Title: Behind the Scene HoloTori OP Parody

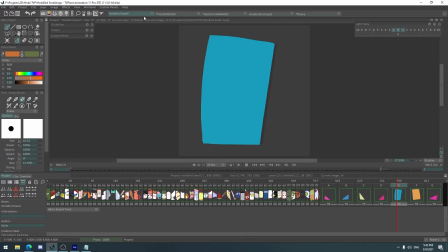(28:57)
So I animated the background and the foreground.
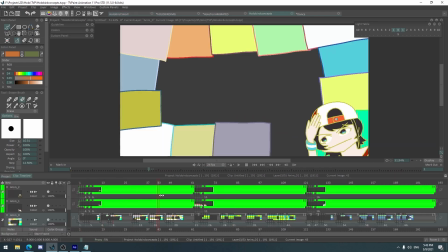(29:02)
So I animated them separately. The characters, so you can see here, characters,
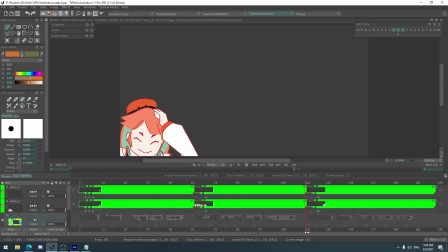(29:08)
it's just like one small slap here, and then the art style.
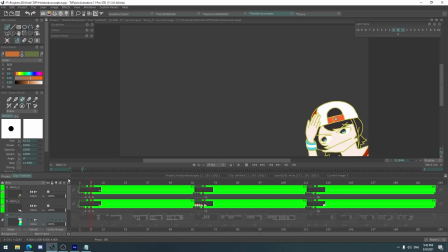(29:15)
Yeah, so first for Subaru, she looks like derpy or like squiggly kind of lines, well, except for the hat or something.
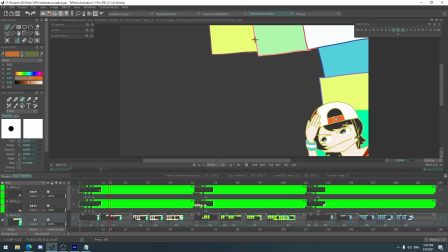(29:23)
That's because the boxes behind her are not straight lines, like squiggly lines and all that stuff.
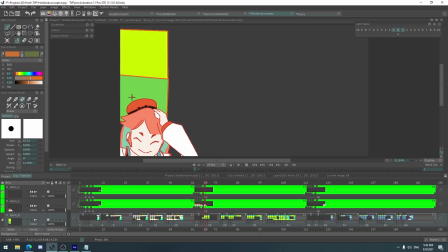(29:29)
And for Kiara, it's more angular, straight lines, you know, much more control and all that stuff. So that's because I'm using a line tool for this one here.
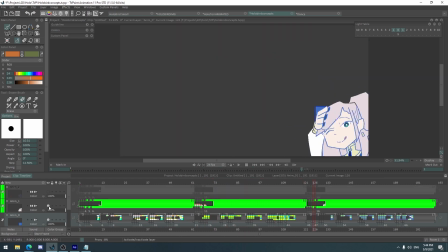(29:40)
And then finally, for this one, in the original opening, what they had is just a box shape.
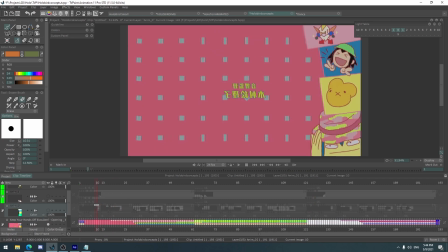(29:47)
And you can tell, you know, it's the same kind of mimicking design I have here.
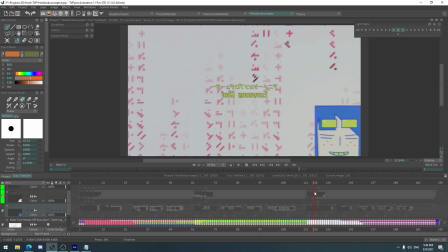(29:54)
The reason why they have the box shape is to simplify more for Takamori.
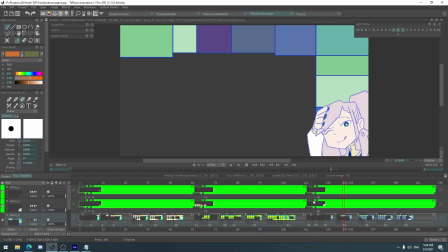(29:59)
Or was it Kanamori or something? Oh my god, people are gonna hate me for Kanamori.
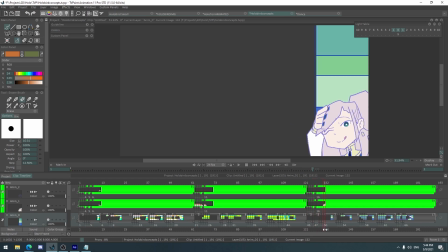(30:07)
I think it's Kanamori. Yeah, Kanamori. Anyways, so yeah, what I have here instead is not the box of Rainy.
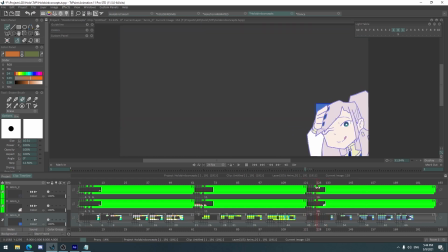(30:15)
We don't want to see a box of Rainy unless you want to. Then you know, I don't know, but I didn't want to do that. So I had fun drawing this art style. I'm probably gonna look more into it in the future,
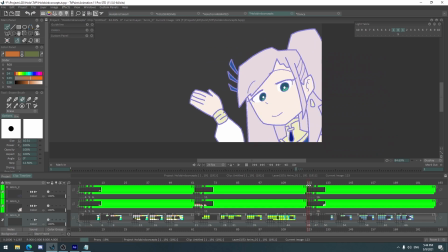(30:27)
but this is somewhat a remnant of panties and stocking, if you can tell the art style itself. So I really like it. Like I find it cute. I don't know if you find it cute. I find it cute.
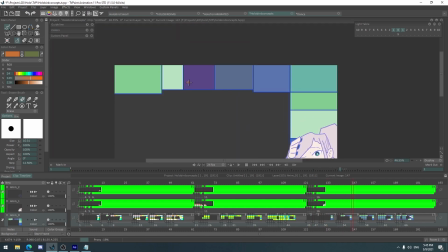(30:39)
So there you go. That's why it's boxy, because of course everything here is kind of boxy.
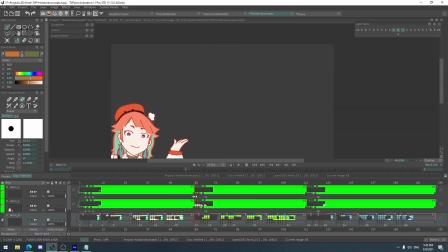(30:44)
So I don't know if you noticed that Kiara is in the bottom left.
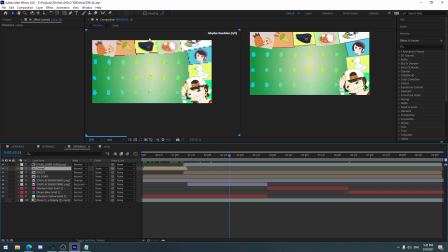(30:51)
So anyways, moving on. The things that I added. Obviously these are just separated animated small things.
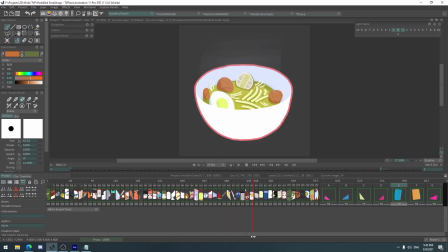(30:59)
As you can see here, a bunch of stuff that I animated. I'm not gonna show.
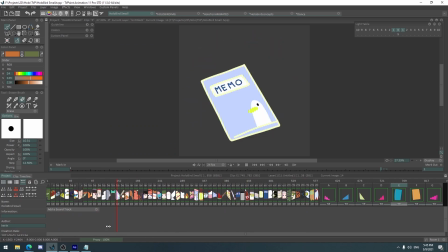(31:04)
Well, okay, there you go. So yeah, Holongus, right? So yeah, these are like a lot of references from them.
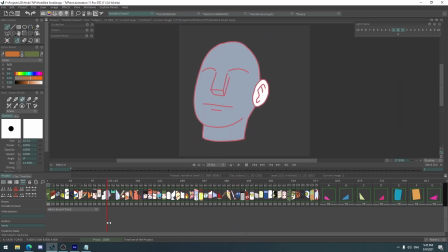(31:12)
My only issue was for Kiara and Rene.
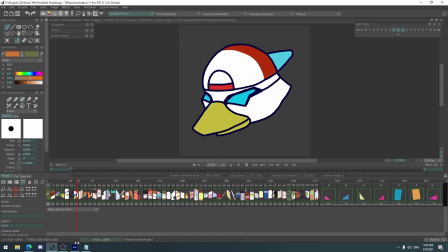(31:15)
Subaru, there's a tons of information about her because she talks a lot in her stream, like talking story streams and all that stuff. And yeah. But for Kiara, she just debuted last year.
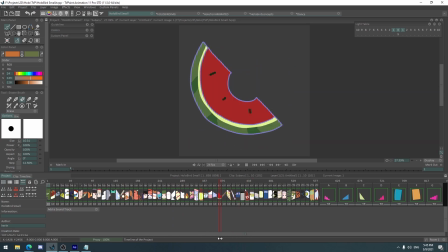(31:30)
Same goes for Rene. So there's not that much information. So I just took from their emotes, emotes and small things that they talk about, things that they do, things that they like.
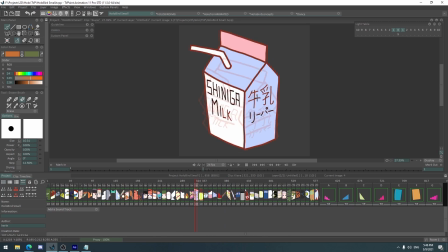(31:43)
This one, I love this the most, Shiniga Milk. And this is the same thing, but it's just, in Japanese.
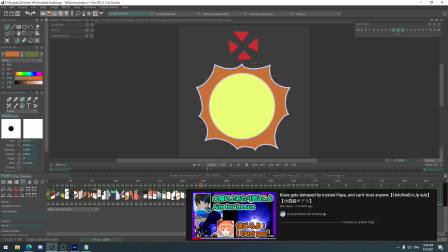(31:52)
And then this one, aim for the sun, as Huke Papa said so.
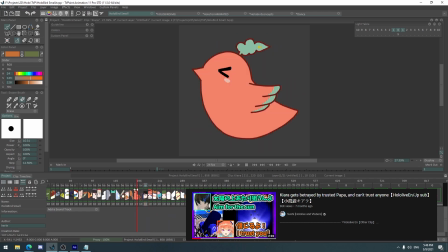(32:00)
I don't know if you got that reference. And also I tried to put foods that they like.
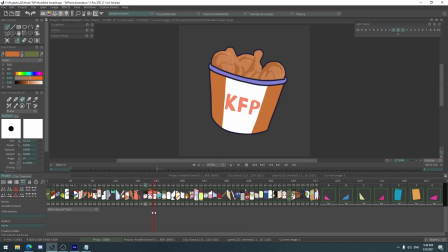(32:05)
So for Subaru it was a chicken curry she mentioned. That's why she got the chicken curry ad and all that stuff.
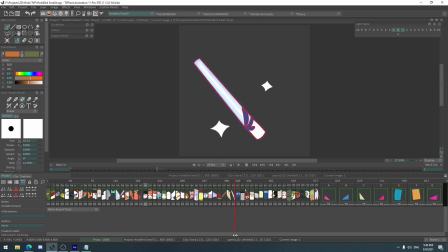(32:14)
And then for KFP, and then Soto, I think. Yeah, chicken. And oddly enough, all of them likes chicken. Yeah, chicken curry, chicken, and then chicken something.
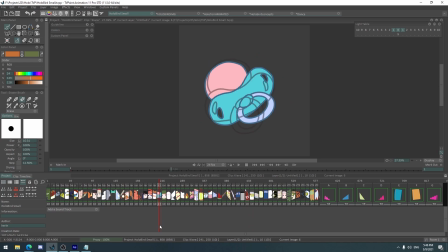(32:31)
I forgot what it was, but it's supposed to be chicken. And then the pacifier is completely coincidental, or coincidence. Again, my English is bad. So yeah, and then there's a big kusa, of course. And then bottom left, and then Hukepapa is pointing at the bottom left still.
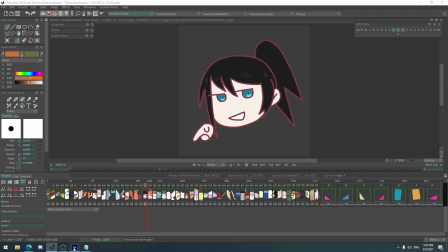(32:50)
So yeah, actually you can see that here.
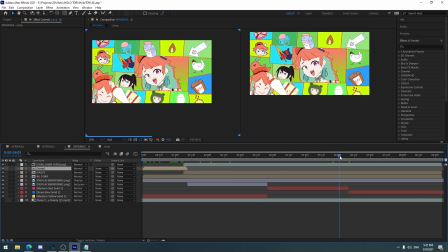(32:54)
He's pointing at yeah, he's pointing at when does he point down? Yeah, there you go.